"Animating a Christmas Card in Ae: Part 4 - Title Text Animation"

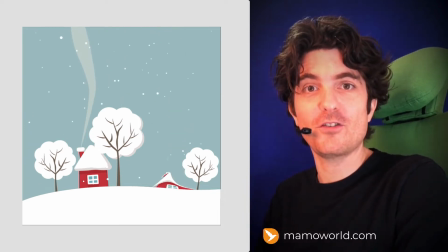[0:00]
Welcome to the fourth and final part of this tutorial series where we animate this nice winter scene in After Effects. This time we animate our title text with the help of the extension Squash and Stretch Pro.
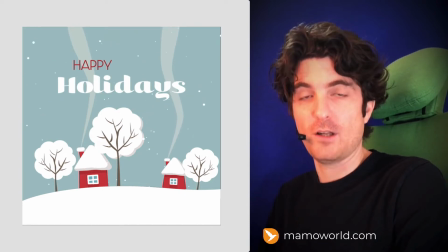[0:11]
Let's go!
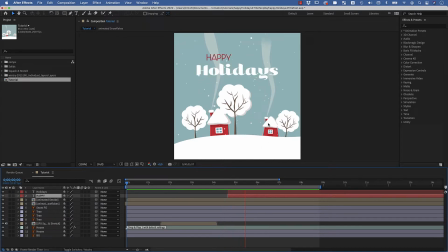[0:13]
So here we are in After Effects now with this winter scene and this house and that we animated in the last part, and now we want to animate these texts here. So far these are just these two text layers and they appear here where we want to start our animation. And now I don't want to animate both of them in exactly the same way,
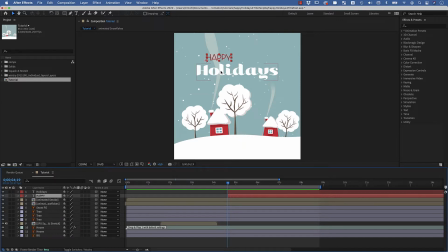[0:32]
and if you animate text in different ways it's always good to have like one doing the more exciting thing and the other one doing something more basic, because if everything makes something super exciting then the different texts compete for attention. So then this one says, hey, look at me, I'm super exciting, look what I'm doing, and then this one here says, no, look at me.
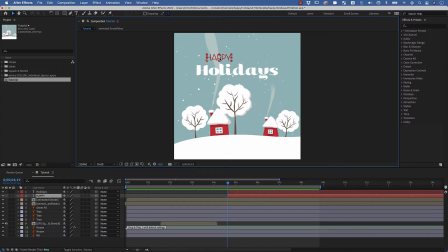[0:50]
And we don't want them to be competing, and therefore I want this one to be very basic. Yeah, so I wanted to start a little bit later than the other one, so we go here a bit later, maybe like this,
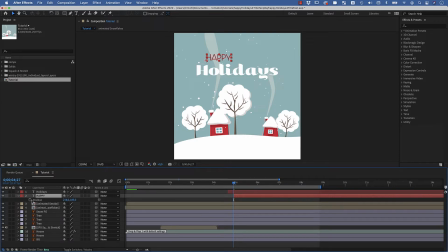[1:03]
and then I go to the position and set a keyframe and move this keyframe over here a little bit, and now I drag it down, and when I hold the shift key it goes only down and not to the left and or the right, and then I just put it here a little bit behind the other one.
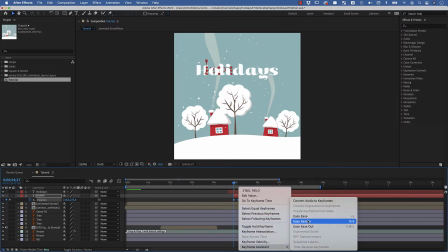[1:21]
And for the end keyframe I go to keyframe assistant, easy ease in, because we want to ease into the end of this movement.
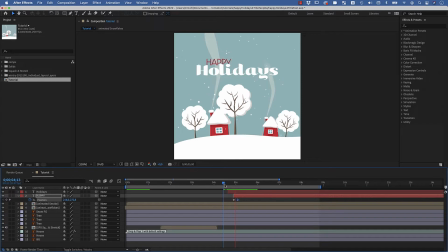[1:27]
And now we have here, after the first one appears, the second one appears here, the second text appears in a very unspectacular way and is not competing with the attention that this text will get. Okay, so now how do we animate this one? We want to do this with our extension Squash and Stretch Pro.
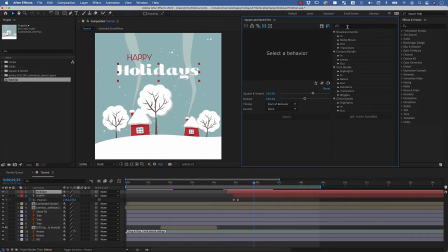[1:47]
And I want the letters of this text to jump, so let's see what kind of jump behaviors we can find. You can see the cartoon bundle here has various jumping behaviors, but we want to go with one from the core bundle. We want to animate our texts in, so I look here at the in sections, and here we've got the jump on the spot behavior, this one.
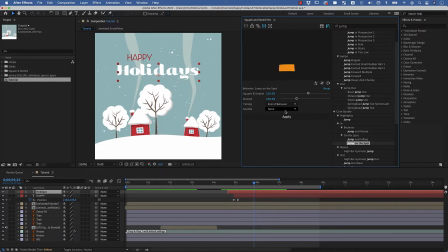[2:08]
And you can also choose some sound effects here, which helps actually a lot to sell the animation. So maybe let's go for the, let's check those.
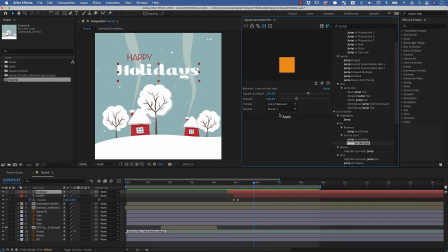Oh, you can see various different sounds available here. Maybe we go here for this cartoon variant,
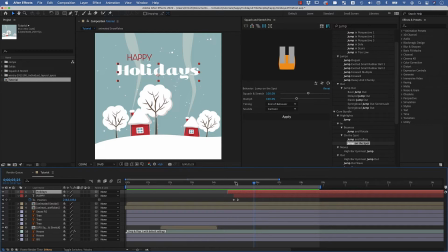[2:42]
and now I select my holidays layer and I need to go to the position where the animation should end, because it's an animate in and this should be the final position of this in animation. So what I do is I click on the work area icon here to see how long this animation takes,
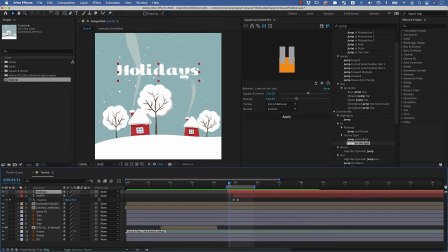[3:00]
and I move the work area over, and now I know if the animation starts here where the layer appears, it should end here. And now with that and the sound that I want selected, I click on apply. Now Squash and Stretch asks me if I want to split the text into individual letters, and I say yes,
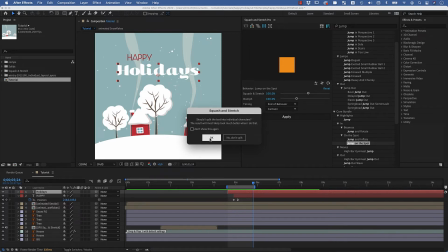[3:19]
because I want each of them to animate individually to give it a little bit more variation.
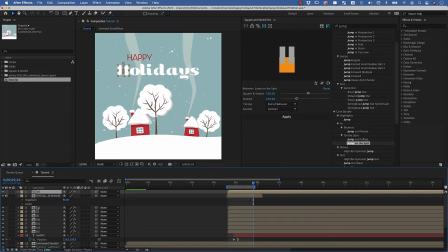[3:25]
So now Squash and Stretch created one precomp here for each letter. It needs to create those precomps in order to be able to deform the letters properly to give them some squash and stretch. So let's check what this looks like.
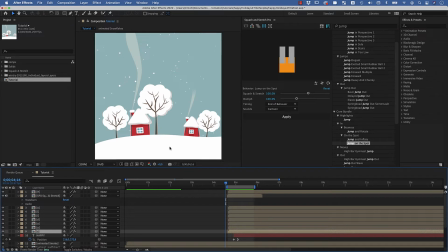[3:41]
Interesting, but we want the letters to be a little bit more random, a little bit more distributed. So what I usually do for this is to stagger them. Also, we've got here our sound effects layer with all the sound effects that Squash and Stretch created.
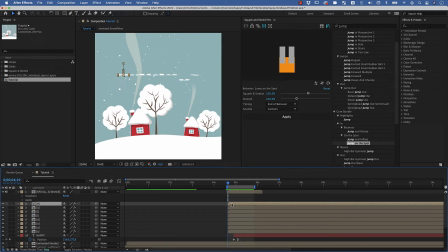[3:55]
Let me move this at the top such that I can now easily select one of them and move it like 1, 2, 3, 4, 5, 6, maybe 7 frames to the back, like this.